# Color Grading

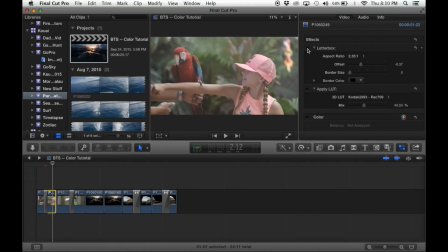4:07 Actually, with this shot, I like it a lot without the letterbox, but to just make the whole video in general better, because not all the shots are like that, I decided to put a letterbox on it. I just really like that widescreen look.
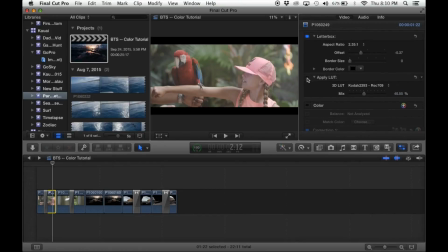4:22 And then I applied 3D LUT, L-U-T, and as you can see, that kind of gives it a bluish look. For a lot of my shots, I took out that blue a little bit, but for this one I didn't. I kind of left it in because I liked it. That's not normally the way to go with color correcting.
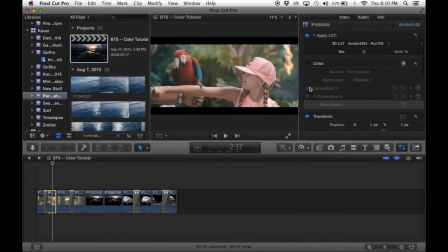4:40 I'm not an expert, but I just kind of go with what looks good, I guess. So yeah, I got this Osiris LUT package, and it comes with all these fancy stuff. Kodak Rec 709 is what I use for most of my shots.
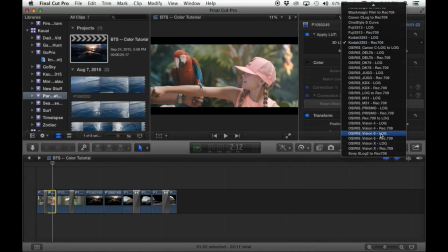4:58 Some of them I used Vision 4, 6, some of those guys for kind of the water shots. But as you can see, it looks a little blue. I put it at 40% because going all the way to 100 is just a little bit too much for me.
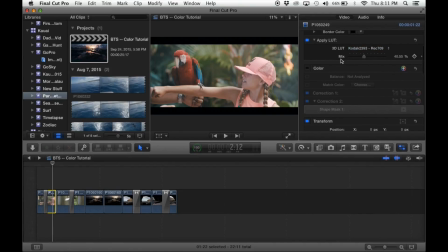5:14 40% is a good start since I can then adjust, contrast and all that later. So the first correction I did was basically all of it. I
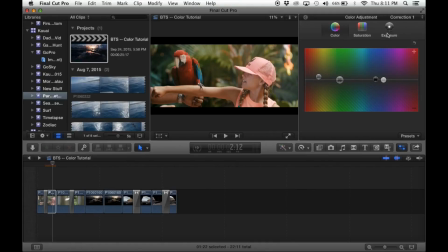5:29 adjusted first the color. I don't adjust exposure yet, so it's still flat before I adjust the color. Daytime shots, I take the midtones towards orange a little bit more, and then
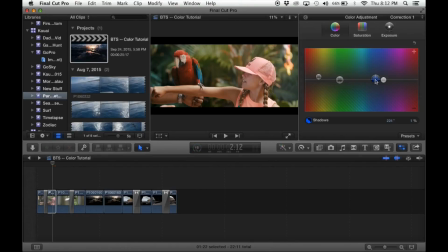5:46 put the shadows a little bit up at like 1%, 1 or 2. Don't want to make it look too fake. I know that a rising Hollywood standard right now is just kind of making a lot of shots blue and orange because they're complementary, I think, colors. Yes, something like that.
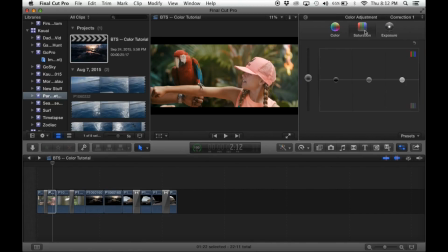6:09 Saturation here is at 5%. Some of the shots get up to 22%, just depending on how saturated the overall image looks. This one was already kind of saturated with the bird and everything, so just put it at 5.
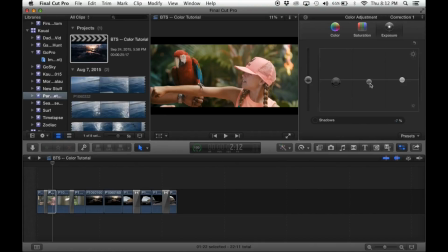6:26 Dropped the shadows at -7, -6. Kept the highlights where they were at. So it all just, the shadows look good enough to where they're just dark enough where you still retain a lot of the detail.
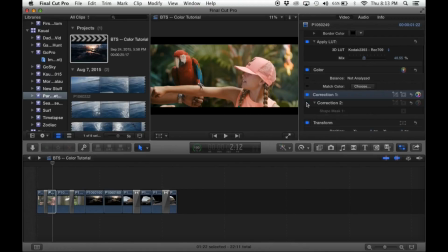6:42 And then something else here. I noticed that the right side of the image looks less contrasted as the left. So I just kind of compensated for that. I mean, as you can see, now you can kind of see this imaginary box down the middle.
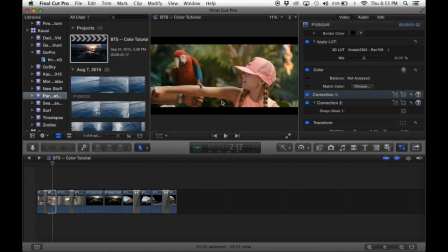7:00 You would not notice that unless I pointed it out. If I had to change that, if I had the opportunity to change that beforehand, because I didn't notice it, I would have, but this is basically the feathering.
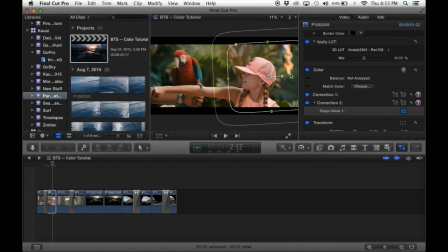7:17 This is very easy. I just went to add mask down here. I did that with a lot of the shots, and I will show you a lot more about that later. But in order, once I set the mask, then I went over to exposure,
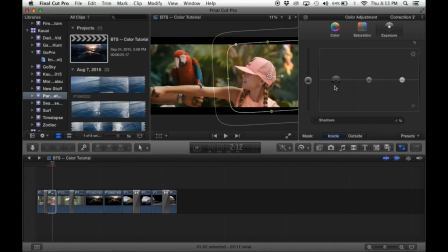7:31 and literally all I did was just drop the shadows one more, just in this specific area, and that did the job for me. So that was basically it for that shot. Very similar here.
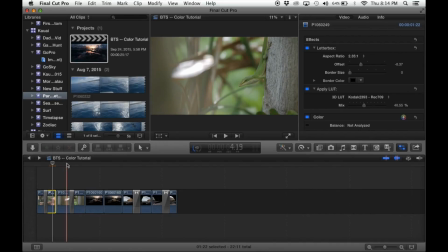7:43 I won't go into depth. Letterbox, first step.
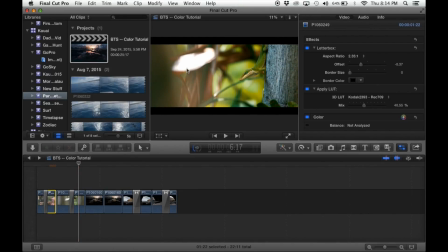7:49 This highlight was super annoying, very blown out, very distracting, but luckily this guy was moving to, I think it proves just a general aesthetic rule that our eye catches movement more than bright areas.
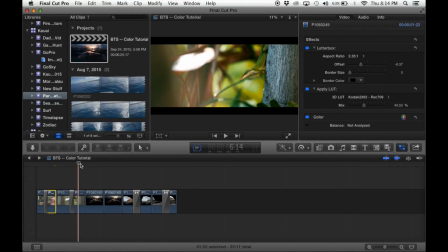8:05 Still, it really annoyed me though. Then I'm going to get into this shot.
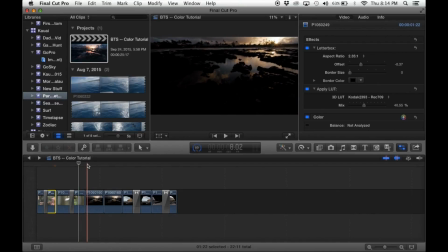8:11 This shot, as you can see, just first of all, look at this left side. It is so dark.